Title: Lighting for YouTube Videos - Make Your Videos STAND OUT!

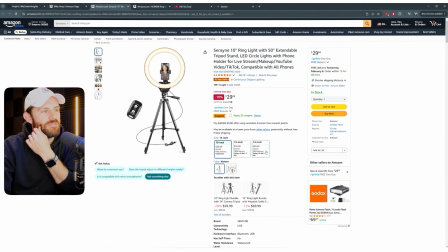So for the budget-friendly option, this one's $30, $35, and $40, depending on the size of the ring that you want.
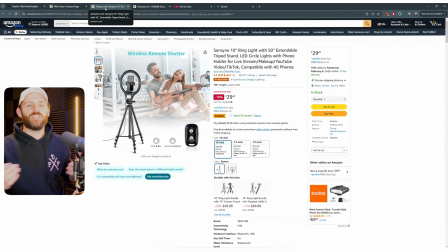I mean, look how happy they look. I buy it just based on that. All right, so you knocked out your primary light. What other lights do you need?
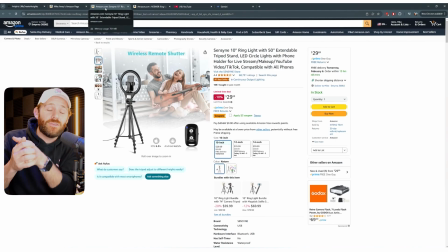Well, I'll be honest with you, for a long time on YouTube, that was the only light that I had.
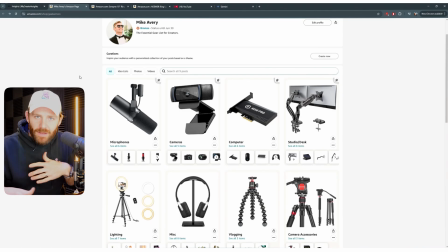When you're first starting out, it's really more about figuring out the process and figuring out how to create content than maximizing things like having 10 lights around you and having a bar light behind you. I would encourage you, if you're just starting, get a basic light, get one of these ring lights, but wait on the other lights.
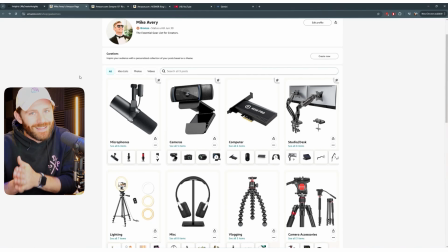They're not a necessity. Only you will really notice the elevation once you go past that first light.
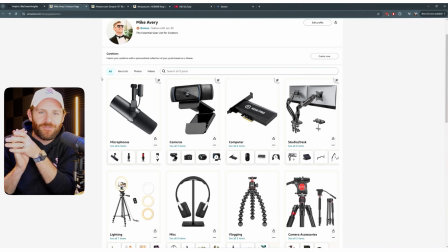It's my advice across all these videos I'm doing for you guys. It's start small. Don't overcommit. admit I have a history of starting a hobby, buying everything in the world for that hobby, and then 3 months later realizing I'm kind of done with that hobby and ready for the next one.
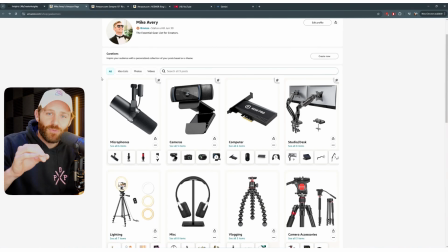That's not to say YouTube will be that for you. I am sure that as we're going along this journey, you and I are taking your YouTube channel to the moon.
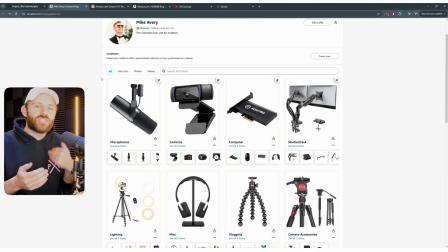But to get there, you don't need 15 lights. So start small, start practical, and once you got that first light, start making videos.
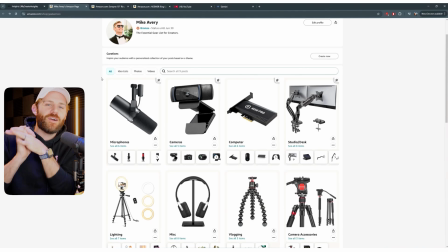Shameless plug for my other videos on this channel. If you made it this far and you're looking to grow on YouTube, take just a second, hit that subscribe button.
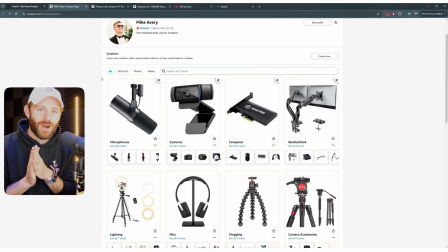I spent 4 years growing my YouTube channel to 100,000 subs, learned a lot of things, went through a lot of challenges, a lot of hurdles, and so my goal with this channel is to share that knowledge with you guys.
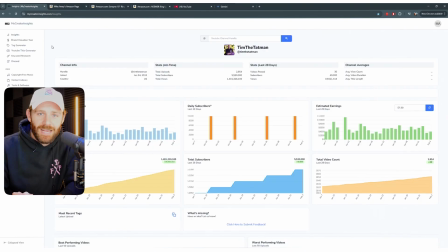I'm also currently building a website, My Creator Insights. The goal here to be the ultimate toolbox for you guys. It's not done. I'm still slinging the code. I actually just pushed a commit this morning. But we've got dashboards, analytics, research tools. I've implemented some OpenAI stuff. I'm really excited about the future of My Creator Insights.
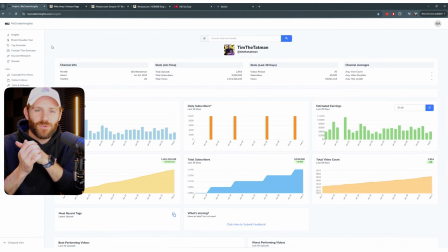If you sign up to the Patreon, link down below, you'll get access to the website and our exclusive content creator Discord. All right, so jumping back into the lighting. We got our primary light. What is next? Well, a lot of big YouTubers, myself included, see how I plug myself with big YouTubers?
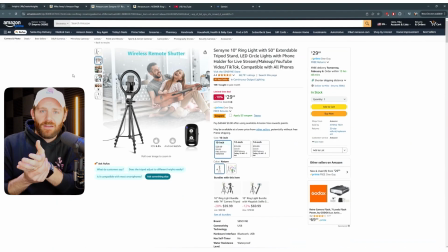Myself included, will have some kind of secondary light. Now, I don't have this one on the list.
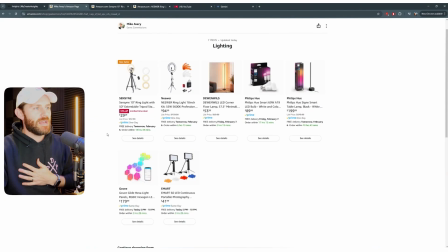I just realized I probably need to add it. Yep, it's not there. But I've got a secondary softbox light right up here to the left.
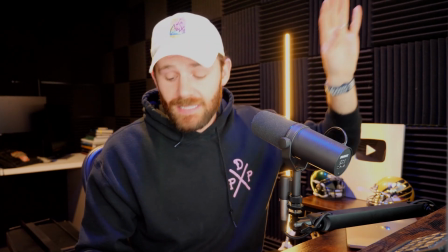You can kind of see my hand glowing a little. Now, if I were to turn this light off, you'll notice it's not that much different.
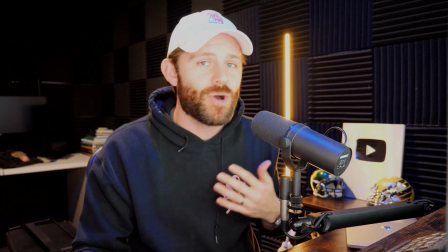And that goes back to what I'm saying about don't go too crazy at the beginning.
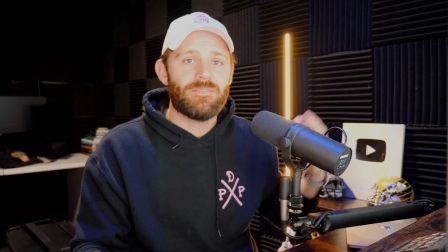But when I'm doing my thumbnails and I'm cropping out my face, it's nice to have a secondary light, especially on this side, that softens the shadows a little bit.
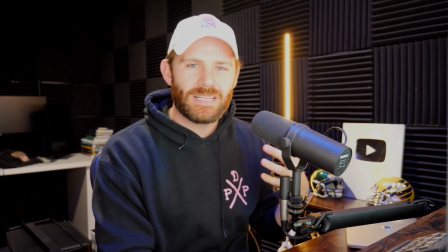It's a warmer light than my ring light, so it brings a little bit of color back into my face.
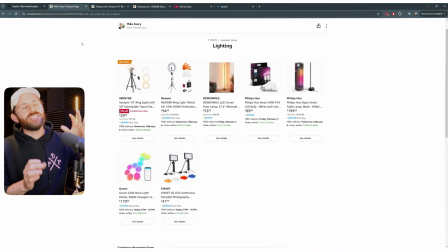I can even go into the app here and just absolutely crank this sucker up, looking at the sun. So the reason you'd want to get a second light, it gives your face a little more depth, a little more dimension. It's not a requirement by any means. And so if you're looking for that next step, a diffuse softbox light like this would be my recommendation.
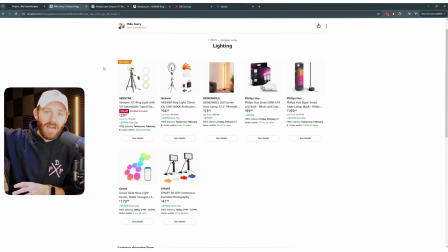Now, some people have one on both sides. I just have one on the left. There's really no exact formula to going about it, but everyone will tell you the key components of lighting success are light straight on and light at an angle. I am sure that I have grossly oversimplified it. So if you're a lighting guru, do not come into my comments.
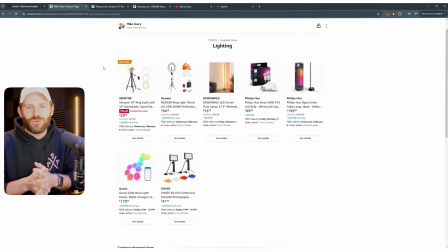I already know, okay? Amateur hour here. But if you're a Twitch streamer or a YouTuber, those are the essentials, is you need the light in front of you and you may need a light from the side. Now, my favorite light in this room is not either of these. It's actually this light right here behind me.
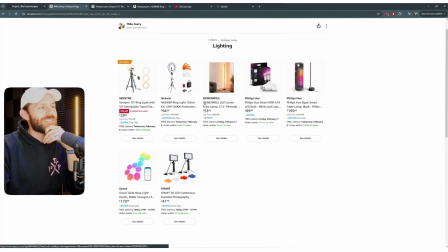And that one I did remember to put on the list. Don't know how to pronounce it, Devin wills, but I absolutely love this light.
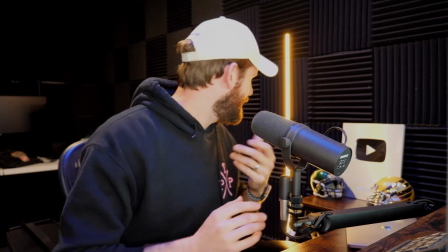This light is literally a circle on the ground with a stick that comes up. And it's even got this fun thing where you can push your foot to turn it off and on.
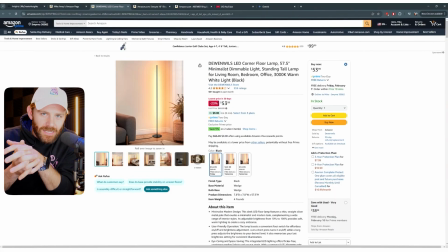Bada bing, bada boom. Now, the reason I use this light is because my studio in here, nice and soundproof.
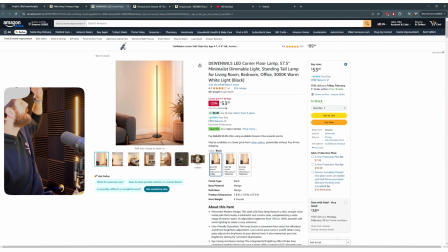You can tell I've got the soundproofing all the way around. It's on the ceiling. I mean, the noise in this room is just incredible.
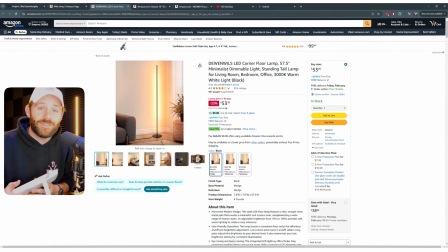Now, while this is not a music studio and I'm not a sound engineer, it is super helpful when I'm filming videos early in the morning like this and the kids are asleep upstairs, always watching the baby monitor.
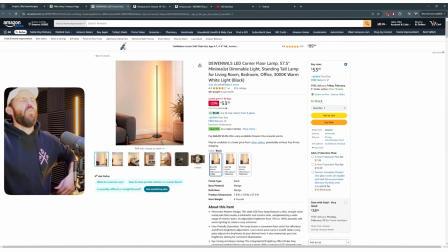So this room is perfect because it allows me to go, what's going on, you guys? Welcome back to the video. And it is currently 5:50 a.m. But the con is I didn't really have any foresight when it comes to the visuals of the space. I love the way that this looks. And so this bar light allows me to bring new visuals to the background behind me.
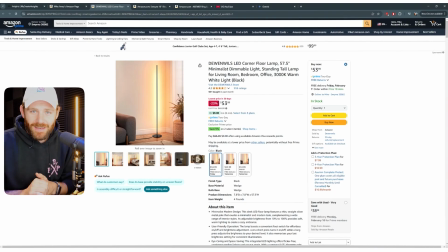And that's kind of the third step we're gonna jump into, which is background lighting. This bar light, a prime example, has nothing to do with my face, my lighting.